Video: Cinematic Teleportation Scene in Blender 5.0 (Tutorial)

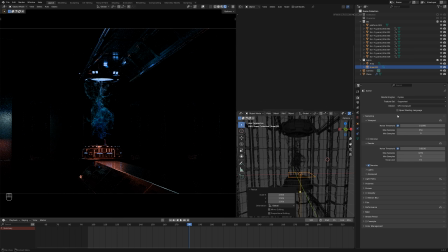[37:11]
We can also use denoiser for now.
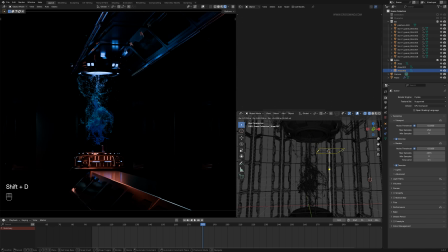[37:14]
I'll copy this character's light at the top and make one more copy and place it right here near the head of this character.
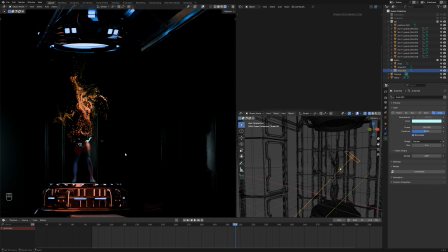[37:23]
We want to see more of silhouette for this character. And in background, I don't want to add much.
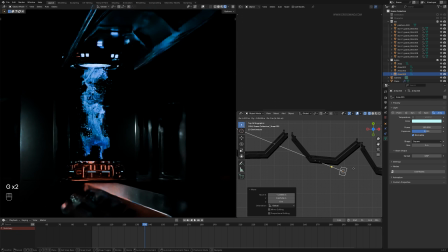[37:30]
I just want to keep something really close to these surfaces so that it only affects those points, maybe 10 intensity. And if I keep it near these surfaces and point it towards it, then let's see how it looks. Intensity is still a bit too much.
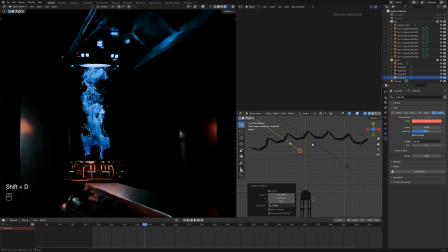[37:53]
Maybe we can have multiple of these lights.
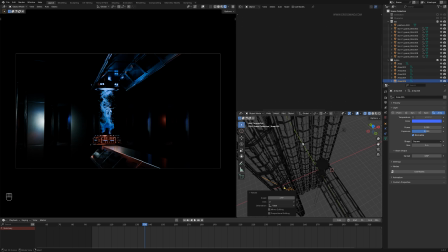[37:58]
Let's see if it can capture some details from these sci-fi panels.
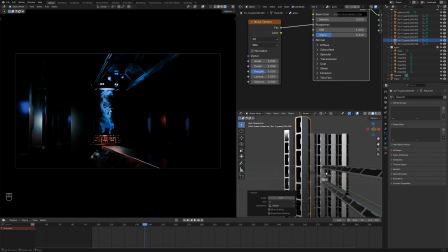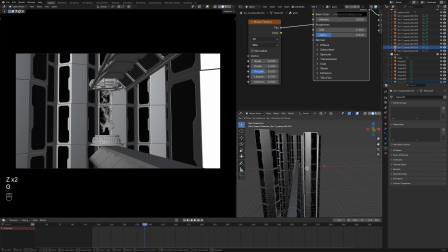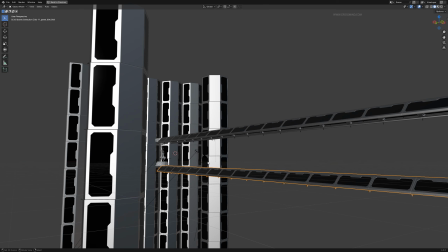[38:21]
Now we can also add few lights underneath, maybe one more copy of this array for a pathway.
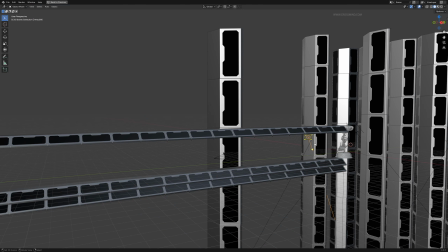[38:28]
We can place this and maybe add one light here.
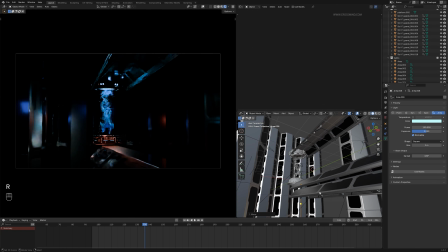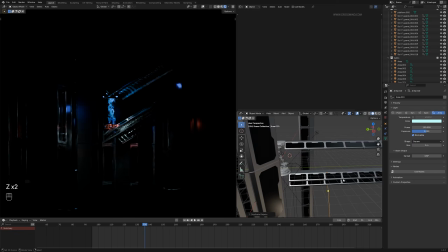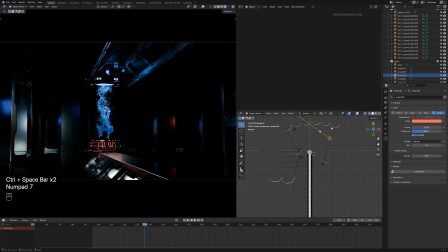[38:49]
Now pretty much done. I may have to tweak light a bit so it doesn't work out perfectly during the recording section. There's a lot more time I had to put to correctly place these lights.
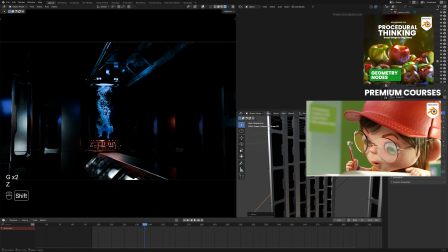[39:00]
So I'll keep the both version of the files on Gumroad if you want to see
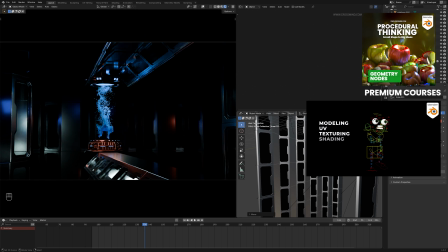[39:06]
tutorial version recording section and the one that I used for the render.
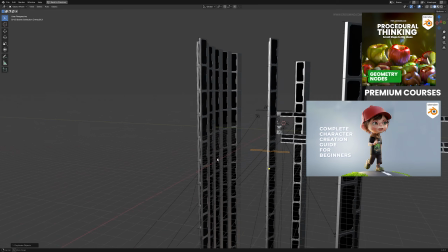[39:12]
Here we can also make some vertical lights like this and
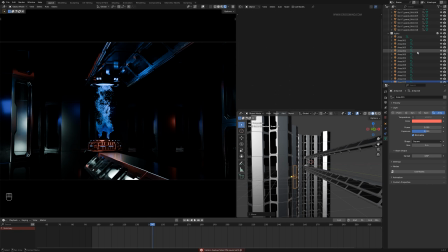[39:18]
these could maybe create some longer light streaks. For camera, we can also use a bit of depth of field.
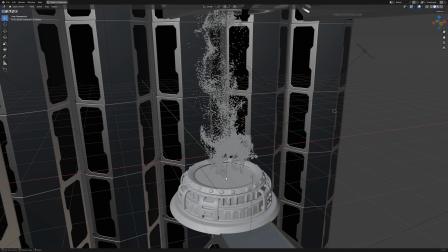[39:26]
I'll create one simple point here, right here, a simple empty point,
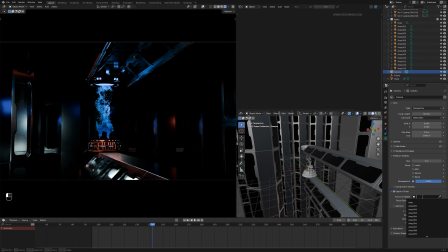[39:32]
and use this empty point for center of focus, empty, and reduce the f-stop.
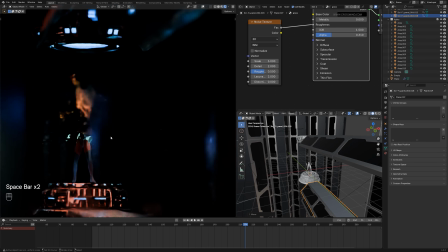[39:43]
So although we have some lights, let's see how it looks for character. Once character is fully formed up right here, we can definitely use some more fill light.
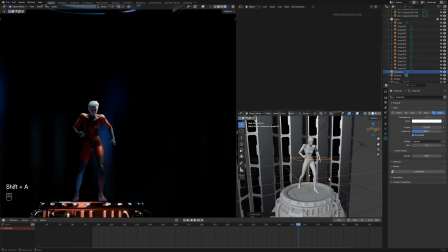[39:53]
This part right here need a bit more light.
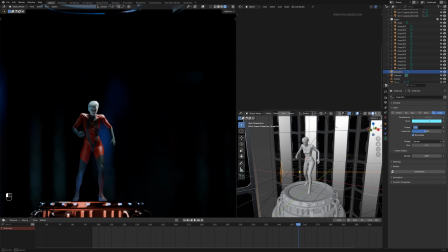[39:58]
We can use a slight hint of ambient blue shade and keep it near character surface so that it doesn't affect background,
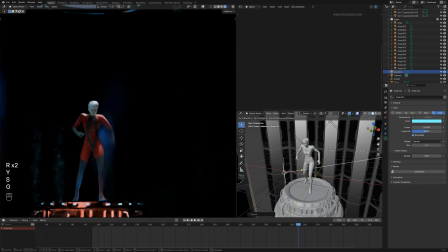[40:06]
but just this much part.
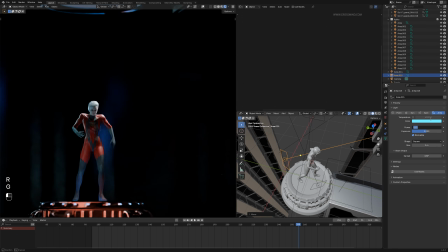[40:07]
And we can also use one intense light at the back for creating a nice rim for this character. If it's too much, maybe we can reduce intensity to 50.
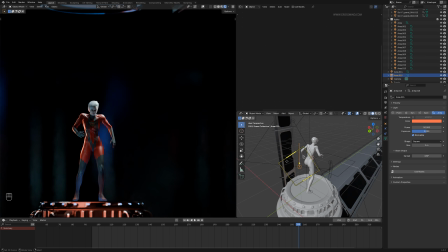[40:27]
Yeah, something like this.
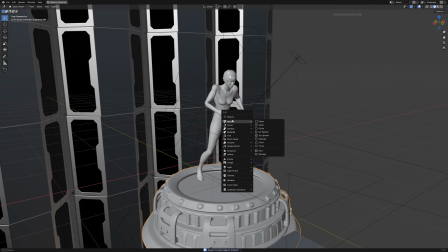[40:36]
And one last thing, let's create one mesh circle.
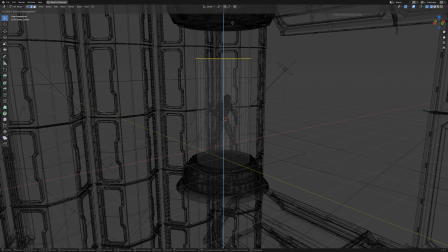[40:42]
And I'm going to extrude these edges upwards all the way to create this closed chamber.
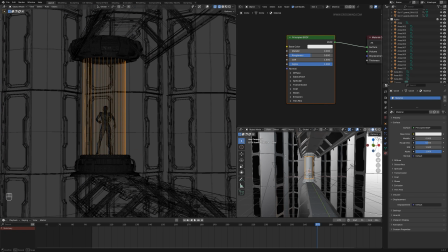[40:49]
If I apply material here instead of something solid, what if we add one simple noise texture to its alpha?
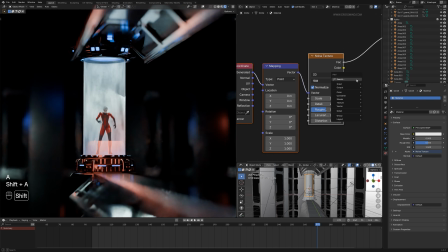[40:56]
Press Ctrl T for mapping coordinates. So here definitely we can map range this.